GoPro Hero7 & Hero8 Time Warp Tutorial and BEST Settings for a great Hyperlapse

Hey everybody, this video is about the TimeWarp feature of the GoPro Hero7. You can create great hyperlapse videos easily and quickly with it. I will show you which settings to use and give you some important tips on how to get the best results. My name is Werner, I live in the Italian Alps, and this channel is about filmmaking and GoPro. So have fun with this video.
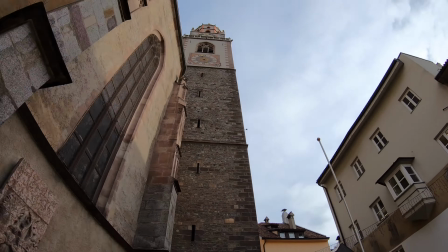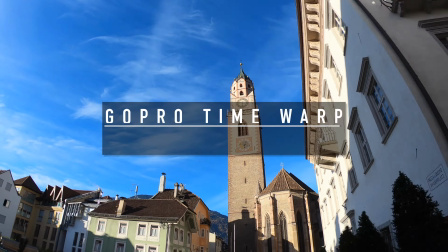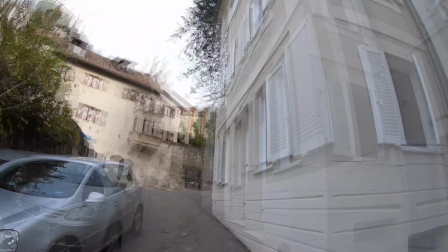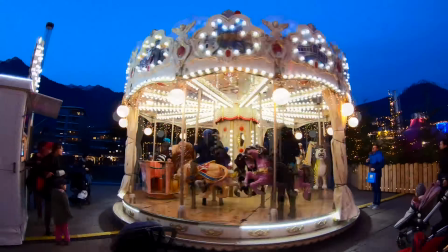A hyperlapse video is a kind of time-lapse where the position of the camera is changing. The camera is usually moved over longer distances. It is crucial that the result is well stabilized. Of course, you can also create a hyperlapse with the help of any other camera, but for good results you should use a tripod or at least a gimbal, and the whole process is relatively time-consuming. GoPro now offers with the TimeWarp feature a possibility to create such a hyperlapse relatively fast and without much effort.
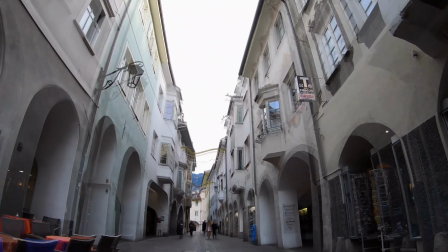Basically, several photos are combined to a video, whereby the camera stabilizes the video in the best possible way. And as we already know, the stabilization is the big strength of the GoPro Hero7. So what should you use this feature for? GoPro recommends the TimeWarp mode, for example for fast and short biking or running videos. But of course you can also create classic hyperlapses of buildings, for example. In any case, with TimeWarp you can add an additional element to your videos and provide more variety.
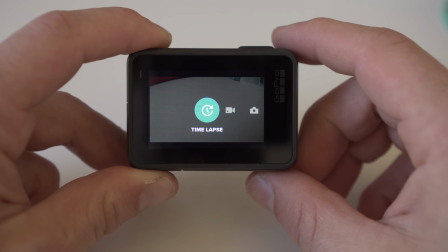You activate the TimeWarp feature in time-lapse mode. You can make relatively few settings here.
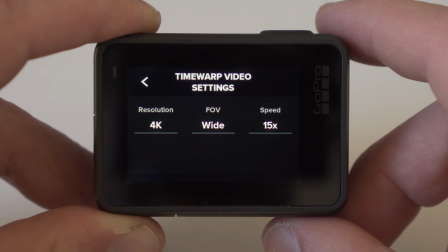You can adjust the resolution and the speed. You can also see the field of view here. However, this is fixed to white, what you cannot change.
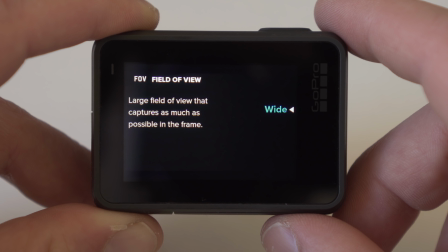So there is no linear in TimeWarp mode for now. Even when it comes to resolution, you don't have many options.
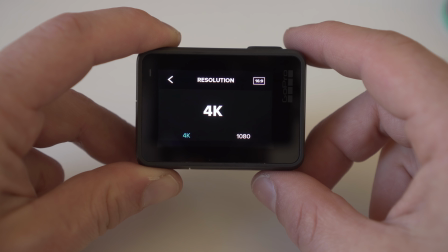4K or 1080 if you want to create a video with the typical aspect ratio of 16:9,
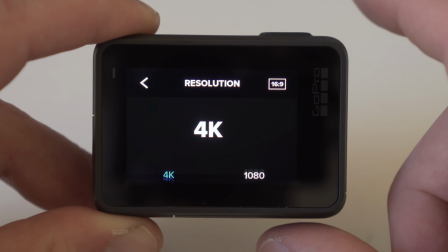or 2.7K or 40:40 if you opt for the narrow 4:3 aspect ratio. For best results, I choose 16:9 and 4K.
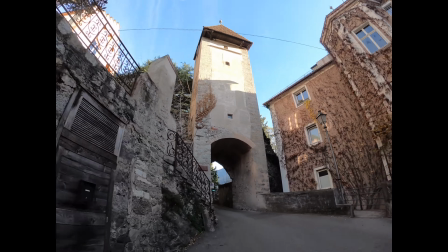Why should anyone choose 4:3? 4:3 and for example 2.7K offer a bigger field of view at the top and bottom.
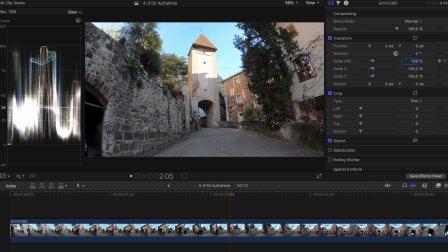However, you get two black bars on the left and right. You can then crop in and move the image up or down.
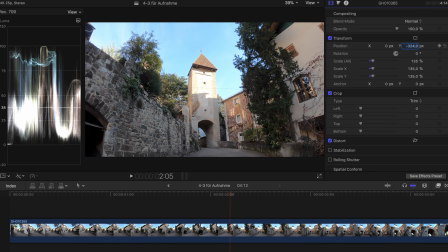So you have a certain flexibility in selecting the frame. If you shoot in 16:9, you don't have this option.
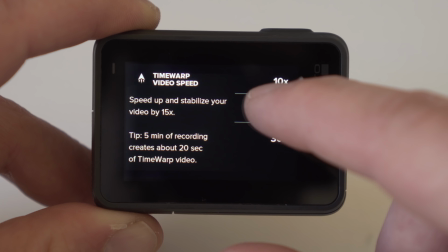Especially important is the speed setting of the TimeWarp video. You can choose between 2, 5, 10, 15 or 30 times.
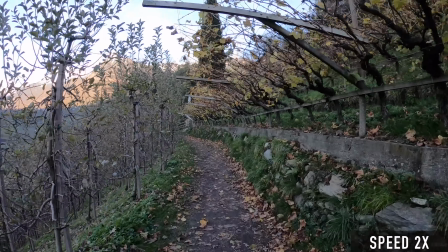2 times means that the TimeWarp video will run at twice the speed. If you record for 30 seconds, you get a TimeWarp video of 15 seconds.
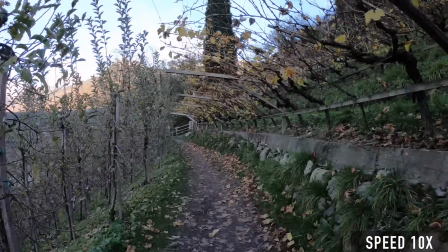If you choose 10 times and record for 30 seconds, you get 3 seconds of video and so on. Apart from the fact that the final video will run faster or slower depending on this decision, creating a different effect, you should also remember that the speed also affects the stabilization. The faster the video, so the higher the speed setting, the more stable the result will look. Especially at the double and fivefold speed, you can still see the up and down movement when walking very well.
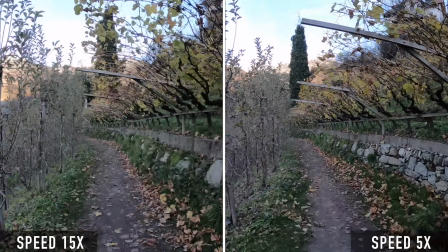At a speed of 10 times or more, these movements are no longer so well perceptible.
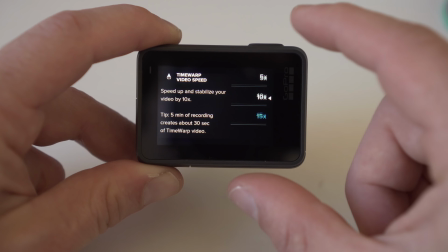In most cases you will achieve the best results with a setting of 10 times or 15 times. 30 times is especially suitable for longer shots. Also keep in mind that you can increase the speed of your video in post if you want. Apart from the camera settings, I would like to give you 5 general tips for creating a hyperlapse video today.
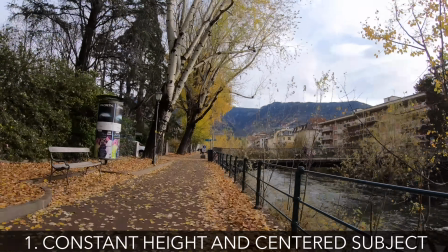Always keep the camera at the same height to avoid unnecessary up and down movements. If you create a hyperlapse when running or biking, you will achieve this goal anyway by using a mount, such as a chest mount. In other cases, you can use a pole or a hand grip to make it easier for you to maintain an even height. For possible accessories, I put some links in the video description for you. Apart from the constant height, especially for a hyperlapse of a building or other larger objects, you should always keep them in the center of the frame or at the same position of the frame.
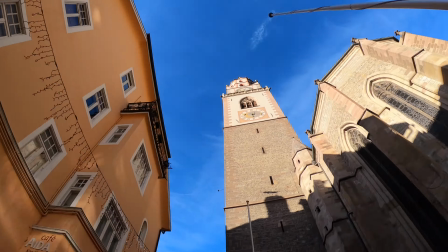For example, if you move towards or around the object, make sure your object remains always in the same position of the frame. This will give your hyperlapse video this 3-dimensional effect.